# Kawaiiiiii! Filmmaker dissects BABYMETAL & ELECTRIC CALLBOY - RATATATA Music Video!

If you would have been able to see my We Got the Moves video, I have pointed this out before, but unfortunately, thanks to YouTube and their label, I guess, I haven't been able to share this quite yet with you. But something that I said in that video is that something that Electric Callboy and their directors and their team are really, really good at is progression. And so they are really able to, the songs are structured a certain way, and the progression in the songs is really great, where it has chapters in a way, right? Like obviously you have the choruses, you have the verses, you have the bridges, but they are specifically very smart about matching those chapters to what you're seeing on screen, and also like the build up towards like the shift from chapter to chapter is always really, really, really good. So the transitions are great. They really adapt their visual language to what's happening in the song as well. And that's not even listening to the lyrics. Like I don't tend to listen to the lyrics in these songs. Sometimes I should, more so because they can be relevant, but I also like just taking in the visuals as they are, and then also afterwards like finding out with you, the viewers, like how well it fits with the lyrics too. So definitely want to invite you to tell me a little bit more about, those things too. But anyway, I'm getting sidetracked.
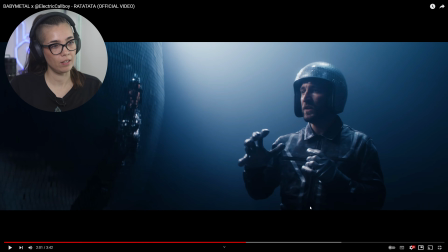[18:07]
Love this shot in particular because if we look at the lighting and the color grading here, so everything here is really, really, really cool toned.
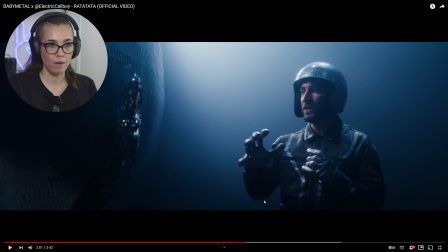[18:21]
And so it's very blue, very moody and atmospheric. We only have the one light that's basically shining on him here. And there's probably some light coming from...
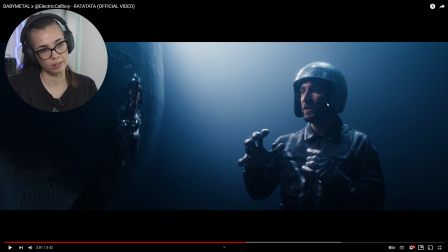[18:38]
No, I would say it's probably just this big one, because everything here is dark. So it's probably the big light that's, lighting his face. So that's very precise work there. Really beautiful. But what stands out to me here is that the only warm bit is his skin color here.
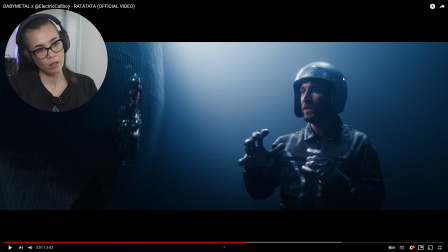[18:56]
So we see it in the reflection here. We see his face. Everything else is cool toned. And that really sort of, in a setting like this, really amplifies the humanity. And that really drives home also some of the music and like the more,
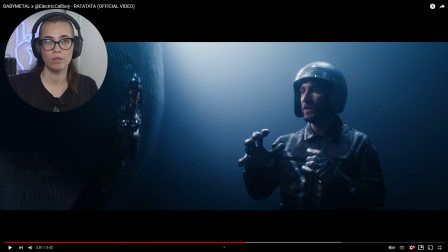[19:11]
the more mellow vibe and tone of this segment of the song. Really beautiful. And same thing for her on this side too.
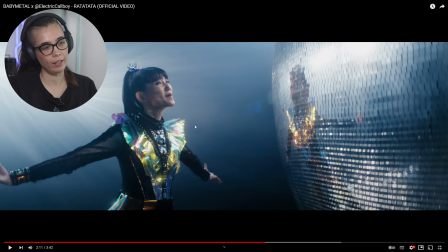[19:21]
It's again, obviously there's more color here, but still everything is fairly cool toned, except for the skin is a little bit more warm toned, and the lighting here is coming more from the back there. It's possible that mostly she's lit by the reflection of the disco ball here. Really beautiful, and I love this segment.
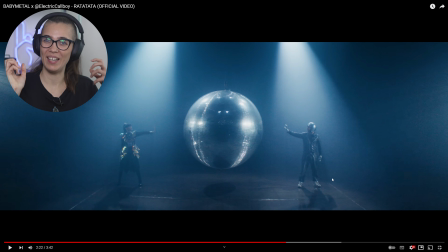[19:39]
And then we transition into the next fun part where, the music ramps up and we have the girls. They basically are introducing us into the next segment of the song.
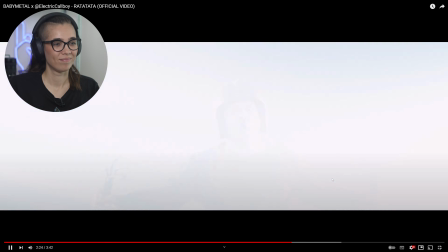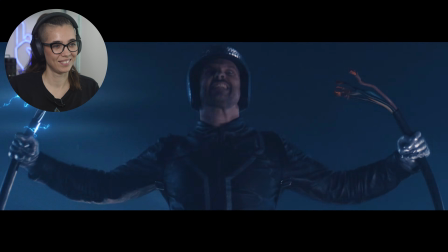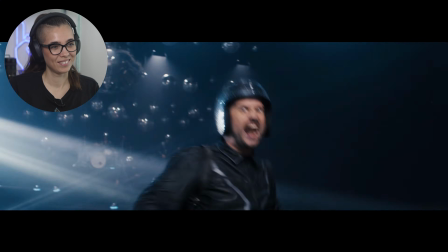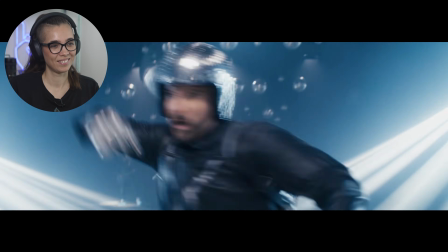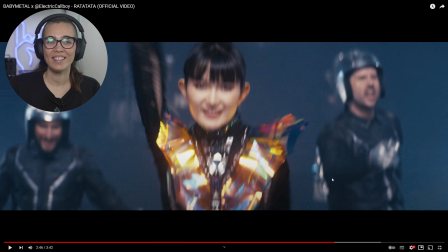[20:17]
So I love Kevin's crazy energy.
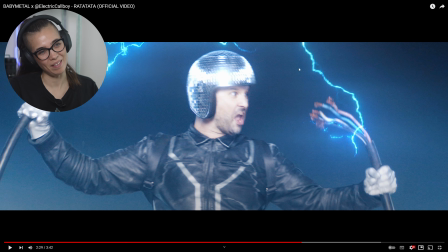[20:21]
He really gets his moment to shine with these power chords and like the lightning bolt VFX here, which is really, really cool.